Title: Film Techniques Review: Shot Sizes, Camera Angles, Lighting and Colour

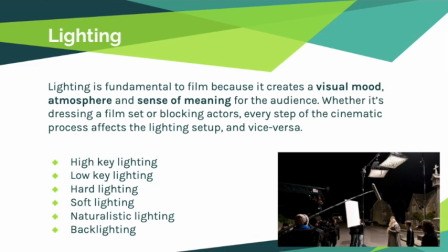241s
We just want you guys to get an understanding of, one, what is lighting and what are some of the fundamental lighting techniques that cinematographers and directors use, but also we want you guys to get an understanding of why lighting is so important to the cinematic experience.
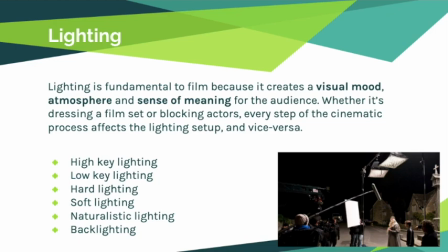259s
So we know that lighting is really important to a film because it creates visual mood, an emotional atmosphere, and also a sense of meaning for the audience. And literally every single process of filmmaking is affected by lighting, and vice versa as well.
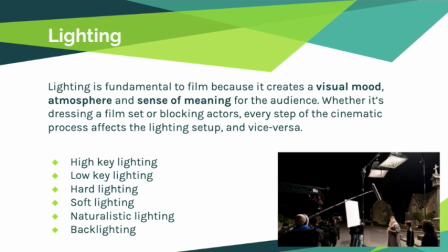276s
So when you're dressing a film set, so you're designing the set, or you're blocking the actors, telling the actors where to stand and how to position themselves within a scene, that all affects the way you light a scene. So it's super important to have a really strong lighting team on a film set.
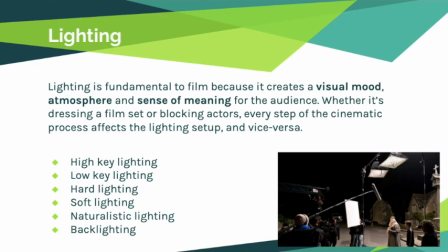295s
So this week we learned about 6 different types of lighting. cinematic lighting techniques, I should say.
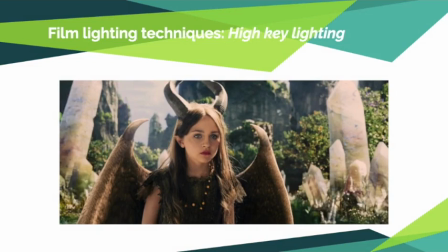302s
So we got high key lighting, which is sort of characterized by this kind of flat, even range of light and color in a scene. So you'll notice from this image, there are little to no shadows.
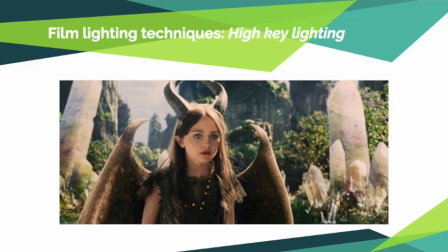317s
It's quite a bright image. It's quite colorful. You've got these kind of white tones. And the mood of high key lighting scenes is normally quite uplifting, quite positive.
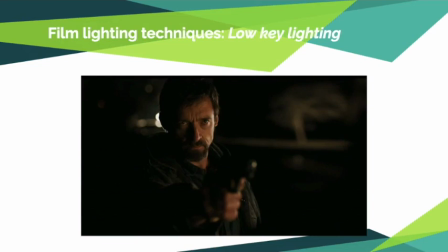331s
On the flip side, we've got low key lighting, and this is a still from Prisoners, which is a movie starring Hugh Jackman and Jake Gyllenhaal. It's directed by a Canadian director called Denis Villeneuve, and he's sort of famous for
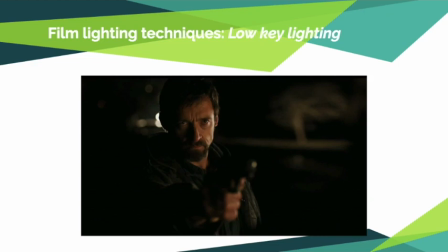349s
creating these really atmospheric, darkly lit, really gritty, bleak films. So you'll notice that in low-key lighting, there are really significant and obvious contrasts between light and dark,
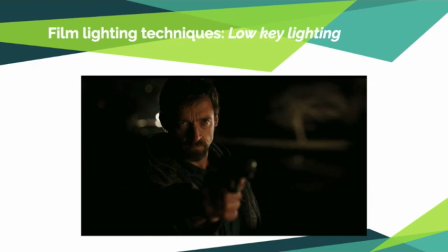365s
and there's some quite significant shadows. So whenever you sort of see dark tones, dark colors, that contrast between light and dark, but also really heavy, harsh shadows,
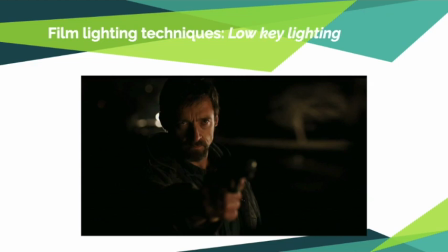381s
most of the time that's created through low-key lighting techniques. And it creates a sort of gritty, dark, grimy, but most importantly, a dramatic mood and atmosphere.
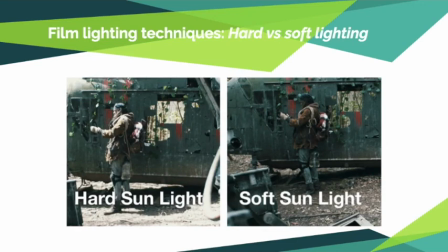396s
The third and fourth lighting techniques that we looked at this week were hard versus soft lighting. So hard lighting is an aesthetic where there are harsh shadows that draw attention to a specific actor or a specific part of a scene,
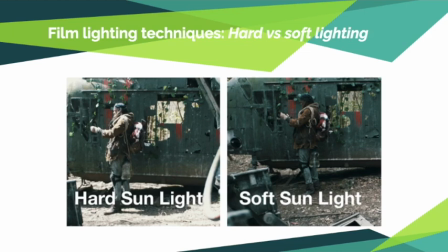413s
whereas soft lighting is an aesthetic with little to no harsh shadows at all, and it's usually a bright image, but evenly balanced, I should say. So if you look at the contrast there between the hard sunlight and the soft sunlight,
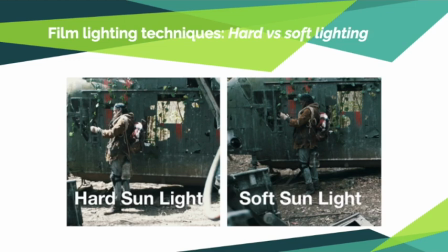429s
I feel like that's a really good visual representation of the difference between hard and soft lighting. Notice on the hard sunlight image, the shadow that's created through the reflection of the sunlight. And notice on the soft sunlight that essentially all the shadows have been edited out in post-production.
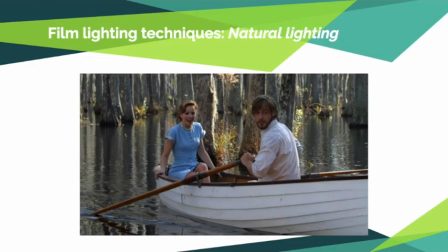450s
We also learned about natural lighting. So this is a still from The Notebook, which is probably the most famous romantic film of our generation.
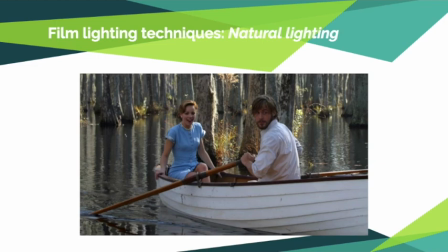467s
Here you can see that it's still a pretty well lit scene. You could argue that this is possibly high key lighting, but I think most importantly, the primary source of light in this image is actually natural.
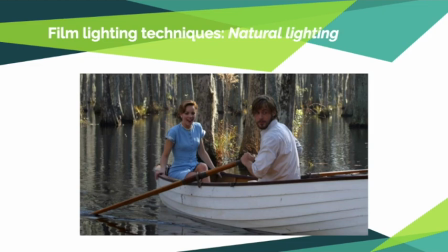481s
It's just from the light from the sun and the reflections through the lake that they're rowing through.